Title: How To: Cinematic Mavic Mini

What's up guys, it's Mind Blow Joe, and today I'm going to be showing off the new DJI Mavic Mini. This little tiny guy that folds up into literally a pocket-sized drone. I mean, look at that. Here it is next to a Samsung S9. I mean, like, that's a joke. It literally fits in your pocket. 249 grams, take it anywhere, fly anywhere, unfold it, and man, you've got a heck of a cinematic experience. 3-axis gimbal, shoots at 2.7K at 30 FPS, and can that shoot cinematic footage? Yeah, I'm going to show you that to you as proof today by showing off 7 cinematic style shots filmed in Miami Beach in Florida off of a balcony, and I think you're going to agree with me that the results are pretty impressive. So I'm going to switch over to Adobe Premiere Pro, and I'm going to show those 7 off. And to be clear, those 7 are an establishment shot, a tilt shot, a pan to tilt shot, a couple of those, a crane down shot, a helix, a droney, an orbit, and another de-establishment or a conclusion shot. So without further ado, you can check that out. Here is the first, which is an establishment.
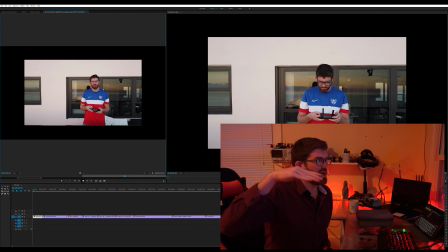(1:22)
You sort of start in, you pull back, let everyone know where you're at, where you're recording from. That'll continue for a second. That links right into a droney shot, which is when the light really is key.
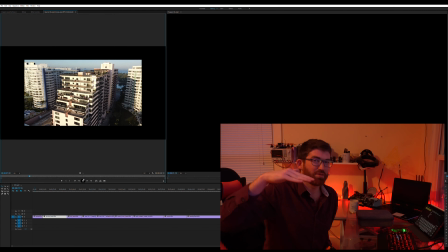(1:35)
And you start near, you pull back, and you pull up, keeping focus on the subject, which is me in this case.
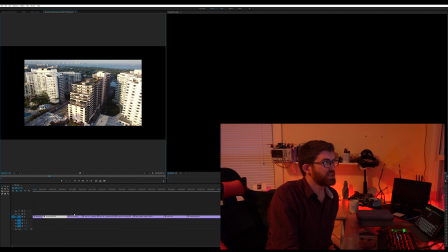(1:42)
And you can really let go of the background there of Miami. Right after that, we're going to go into a tilt shot, which is all about hovering in the same place and simply tilting up the gimbal,
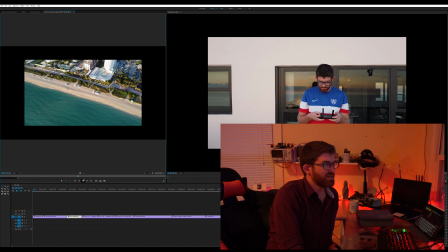(1:55)
which reveals a subject, in this case the hotel. Look at that, the sun's behind the drone. And after this, we're going to go straight into a pan tilt, which is a diagonal off the balcony. So I'm panning, I'm sliding across the pool, and then last minute I'm going to pull up the nose, pull up the tilt,
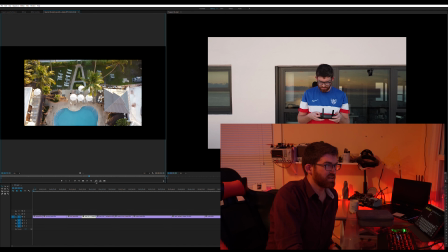(2:18)
just to reveal the sunset, or the sunrise, excuse me, in the morning. The next shot's going to be another pan tilt, but this one's aimed at the building, so I'm sliding across,
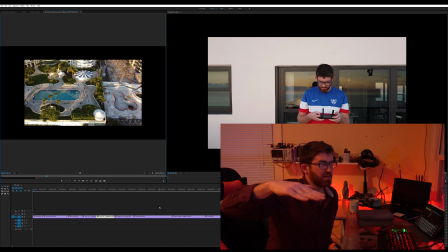(2:30)
I'm panning across in parallel to the walking path, and I pull up, and I get the light,
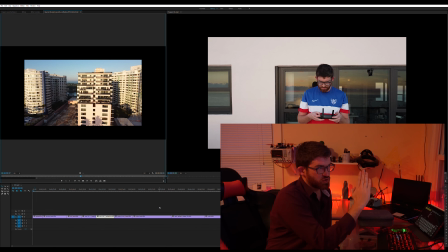(2:36)
which is behind the drone, reflecting off the light of the building, just slicing right across it. It's beautiful. Which leads us into a crane down. It starts really high elevated, and it pulls down, keeping focus on the subject until you're sort of right in front of it.
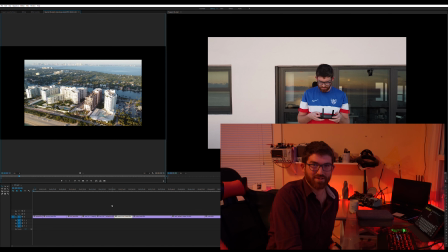(2:54)
It's another form of an establishment shot, although not used like that in this case. Next one I'm going to show off is a helix, which is sort of when you're sliding and elevating and pitching a bit and yawing all at the same time.
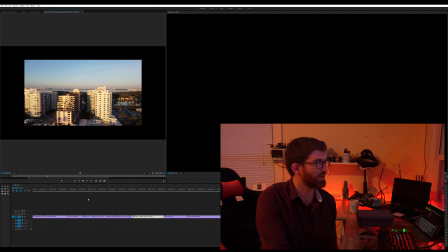(3:13)
I again catch the sheen of the building off the glass. I think that really complements the whole shot, which is great. And then I go straight into a orbit shot, which in this case, if I was standing on the roof, would be great. I was not, but it's just practicing the shot.
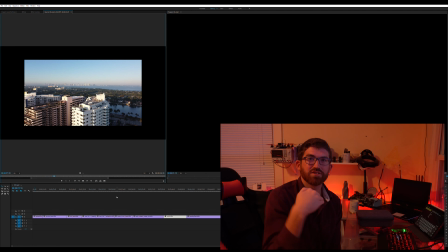(3:31)
And it's again, you're rotating around, so you're keeping a distance, and if you can, elevate at the same time. But if you do, then you have to pitch down to keep your subject in frame. And then at this time, I reveal the sunrise at the end, which is just great.
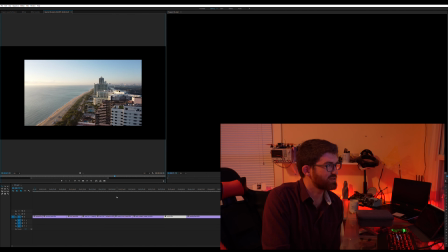(3:48)
Be a good transition shot. And then finally, at the end, I'm going to cap everything off by coming down and land, and really just de-establish the whole frame.
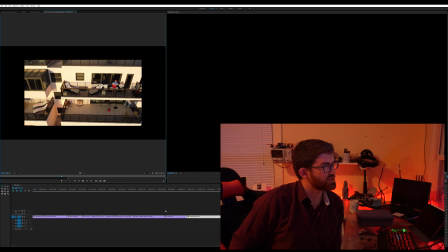(4:00)
My dad's out there on the porch with me, and it really shows, kind of like a mission.